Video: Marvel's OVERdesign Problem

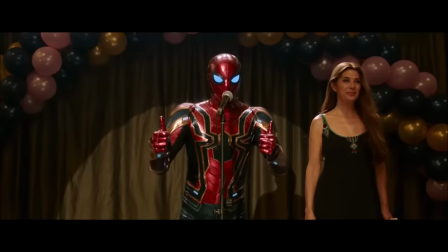4:15 The Iron Spider suit, I am so glad it got destroyed because man, did the colors clash.
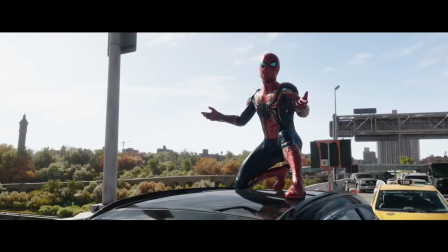4:19 I personally was not fond of it and didn't really like the constant details and lines when they weren't necessary, especially when this was the original suit from the comics.
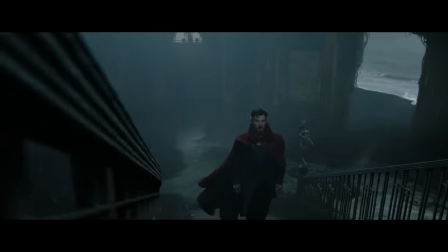4:27 It was that simple. So I'm so happy Doctor Strange looks like this because I'm not joking,
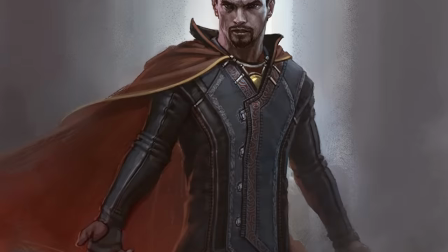4:33 if you check out concept art, this dude was literally about to look like any other stereotypical MCU character.
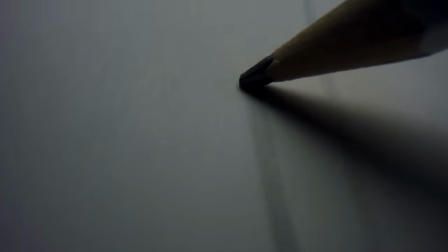4:38 Here's something I don't know if you've noticed. There's this little pattern that's in almost every MCU suit ever.
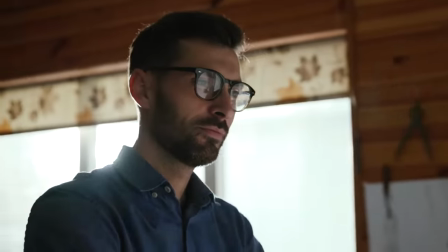4:46 You wanna know what it is? I got you.
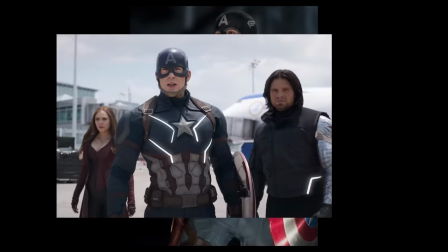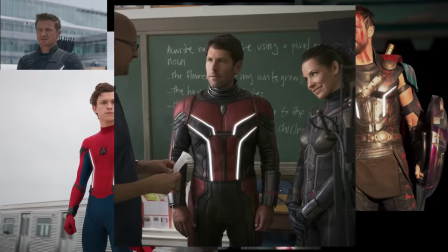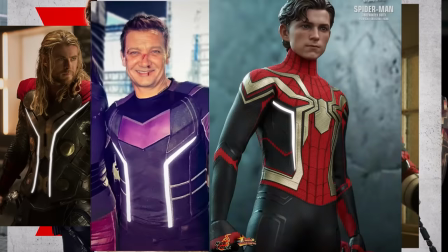4:59 Yep, that.
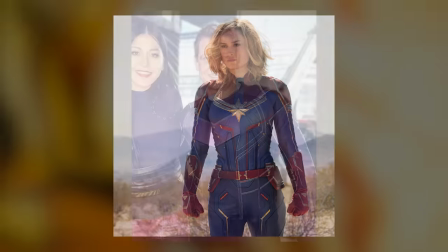5:05 There's also the MCU obsession of adding lines everywhere, and I mean everywhere.
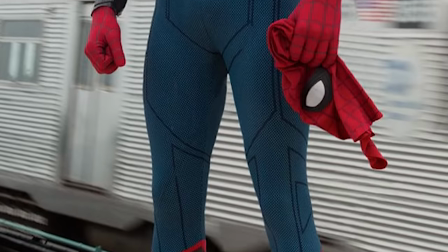5:09 The Homecoming suit? Random lines on the blue to make it look techie. Personally not a fan. His new suit?
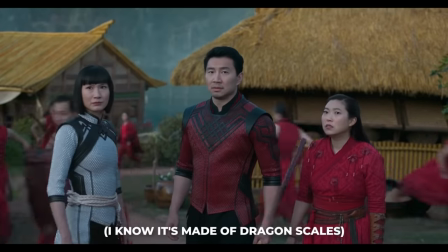5:14 Much better. Shang-Chi's suit could have been more cloth-like. It could have felt more like it came from Tao Lo.
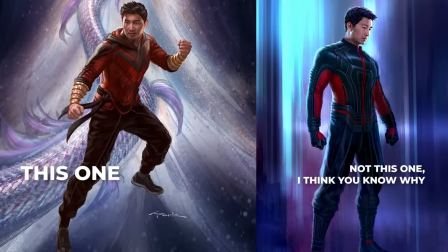5:20 Like, look at what everyone else is wearing. Look at the concept art. And this is the final result.
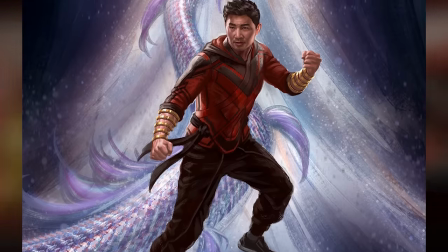5:25 I mean, is it cool? Yeah, it's alright, but I feel like there's a version of this suit that could have looked much more different to contrast his father's, Wenwu's suit.
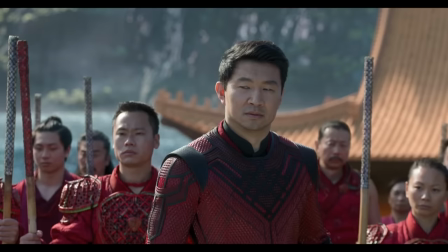5:32 I feel like they both could have gotten their suits at the same shop. Now let's segue a bit, the Avengers game.
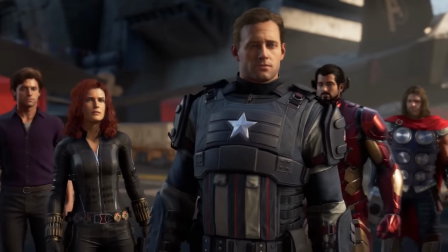5:37 Remember this game? Remember how nobody really loved these suits, but everyone deems them okay?
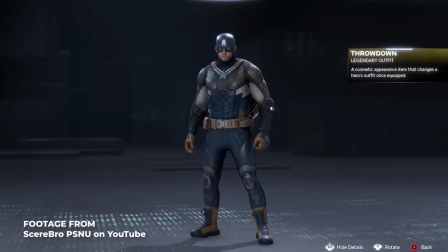5:42 Well, the alternative skins can be a lot worse, and this is a prime example of what I'm talking about, over-designing.
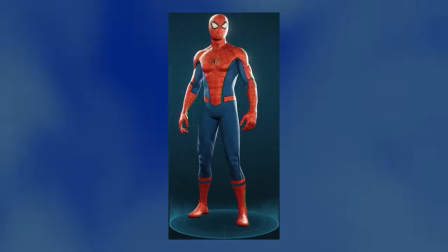5:49 So you take a suit, and then you add lines, and then you add lines, and you call it a day.
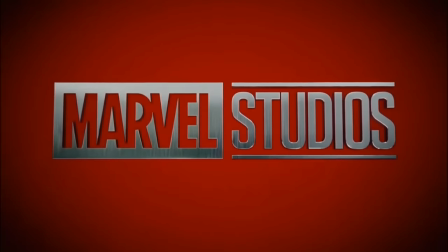5:55 But not before adding more lines. That's what Marvel's starting to do, and their suits are little by little starting to give me Avengers game vibes at times.
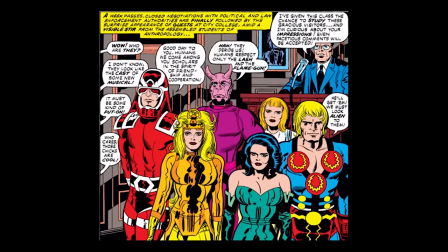6:02 I think one of the weirdest choices ever was the Eternals suits. The Eternals looked like this in the comics.
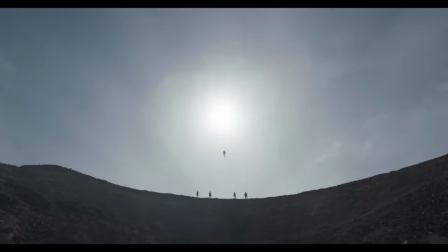6:08 Yeah, and in the movie, they have the most desaturated, busy suits I've ever seen.
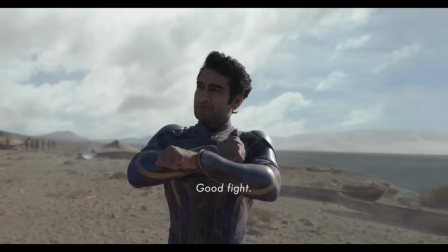6:13 Do they look interesting? Sure. Do they look alien? Sure. But are they iconic?
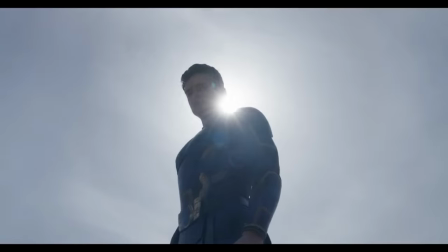6:19 Are they memorable? No.
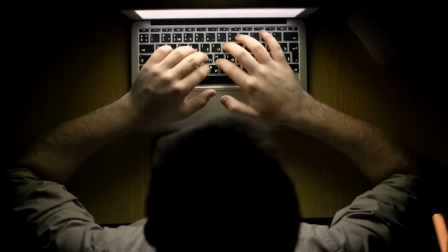6:21 And now, before I go into what I think is one of the worst suits the MCU has made so far, I want to shift a bit and talk about a company that does get superhero suits right.
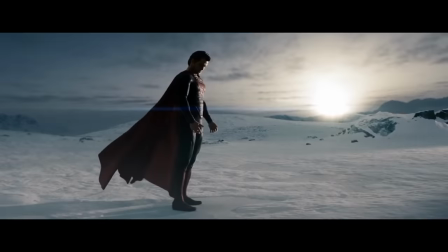6:29 And that's DC. Because holy shit, almost every single suit feels like it's been ripped right out of a comic book.
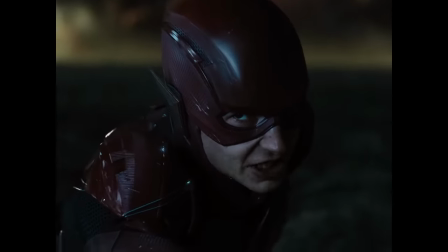6:37 Even suits I'm not particularly fond of, like the Flash's, look great. One of the only misses was Cyborg's suit in Justice League.
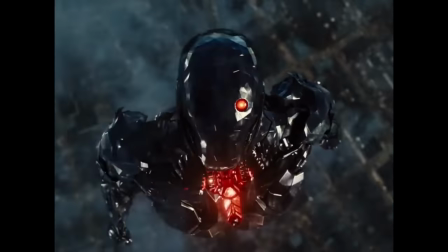6:44 It was too busy for me, but what works for it is that it looks so alien and so weird that he stands out from the Justice League and remains iconic all the same.
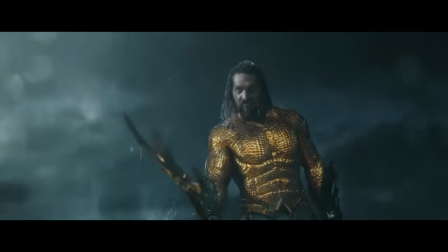6:52 DC films manage to nail iconic imagery and costumes every time.
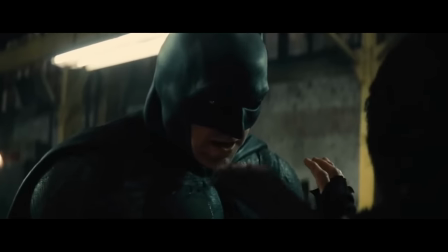6:57 Superman is wearing tights, Batman is wearing tights, does it matter? No, because they look sick as fuck.
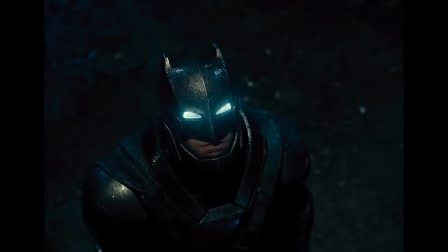7:03 Batman finally wears armor in Justice League, but it's not like his default outfit. And it's what the Avengers did, but to its maximum potential visually.
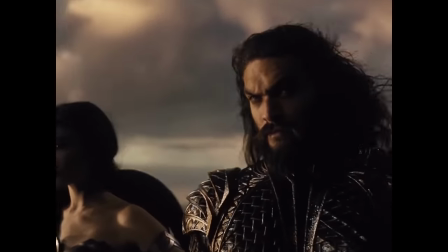7:11 Zack Snyder's idea of having all these different groups of people representing different aspects of the world come together,
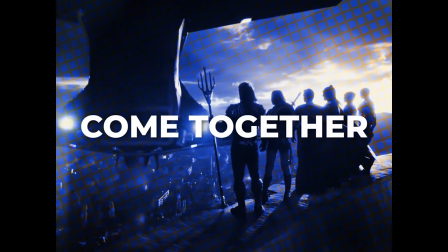7:17 humans, Amazons, etc., and having them all look visually distinct works so well. Meanwhile, Marvel has recently released this. Thor.
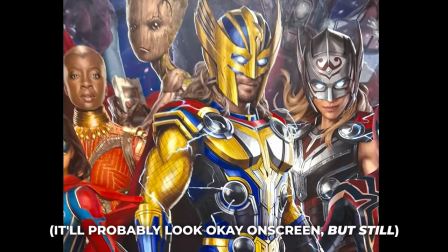7:29 So, I don't know. I don't know if this is actually in the movie, right? Because this is promo art.
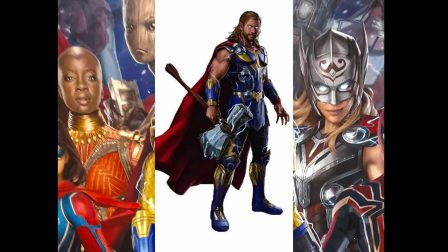7:33 This was also released, which is also not great for me, but it is better, but it's still not great.
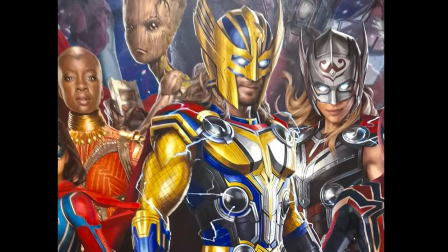7:38 And I don't know which is legit, maybe both are, but oh man. This is peak overdesign.
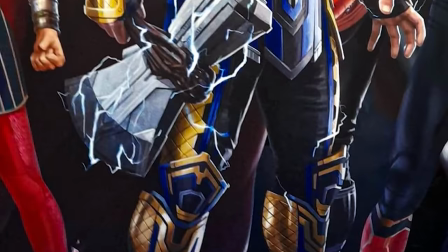7:44 I'm still in shock. So the colors aren't bad, right? It's just that they're everywhere.
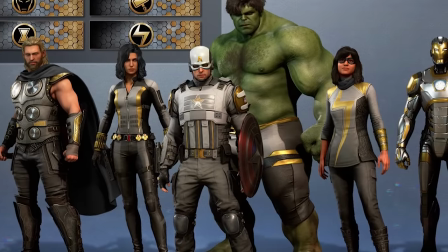7:49 This is Avengers game level to me. This is the busiest thing I've ever seen.
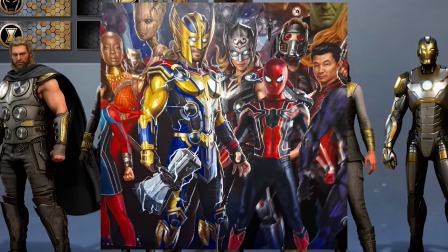7:53 No offense to whoever illustrated this or whoever approved this, I'm sure you're a great person, but I do not like this design.
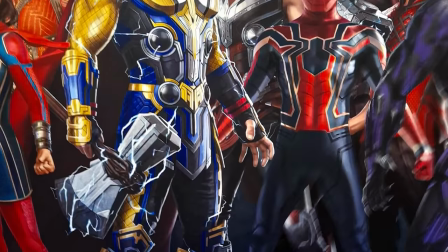7:58 Like, not the little eagle on the helmet. And if you look at the whole image, all these characters look like they're from the same place.
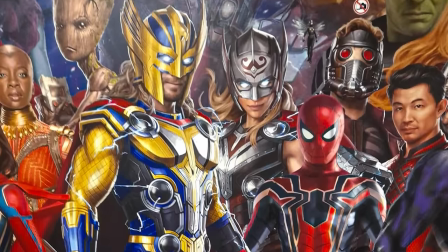8:06 They all look like they're from space. Like, there's no distinction to me that this is an Asgardian and that this is an Earthbound superhero.
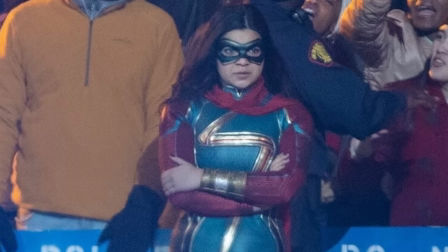8:13 Same with Ms. Marvel's design, and it just keeps getting worse. I mean, look at Thor.
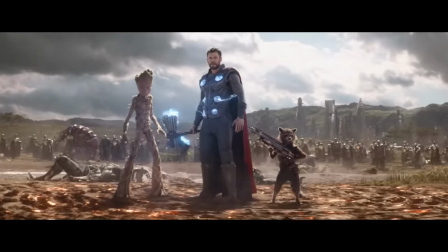8:17 He used to look like this, then he progressed to this, his best look, and now we get this?
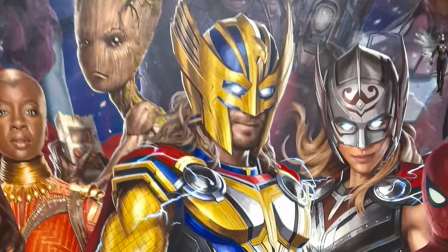8:22 I'm confused.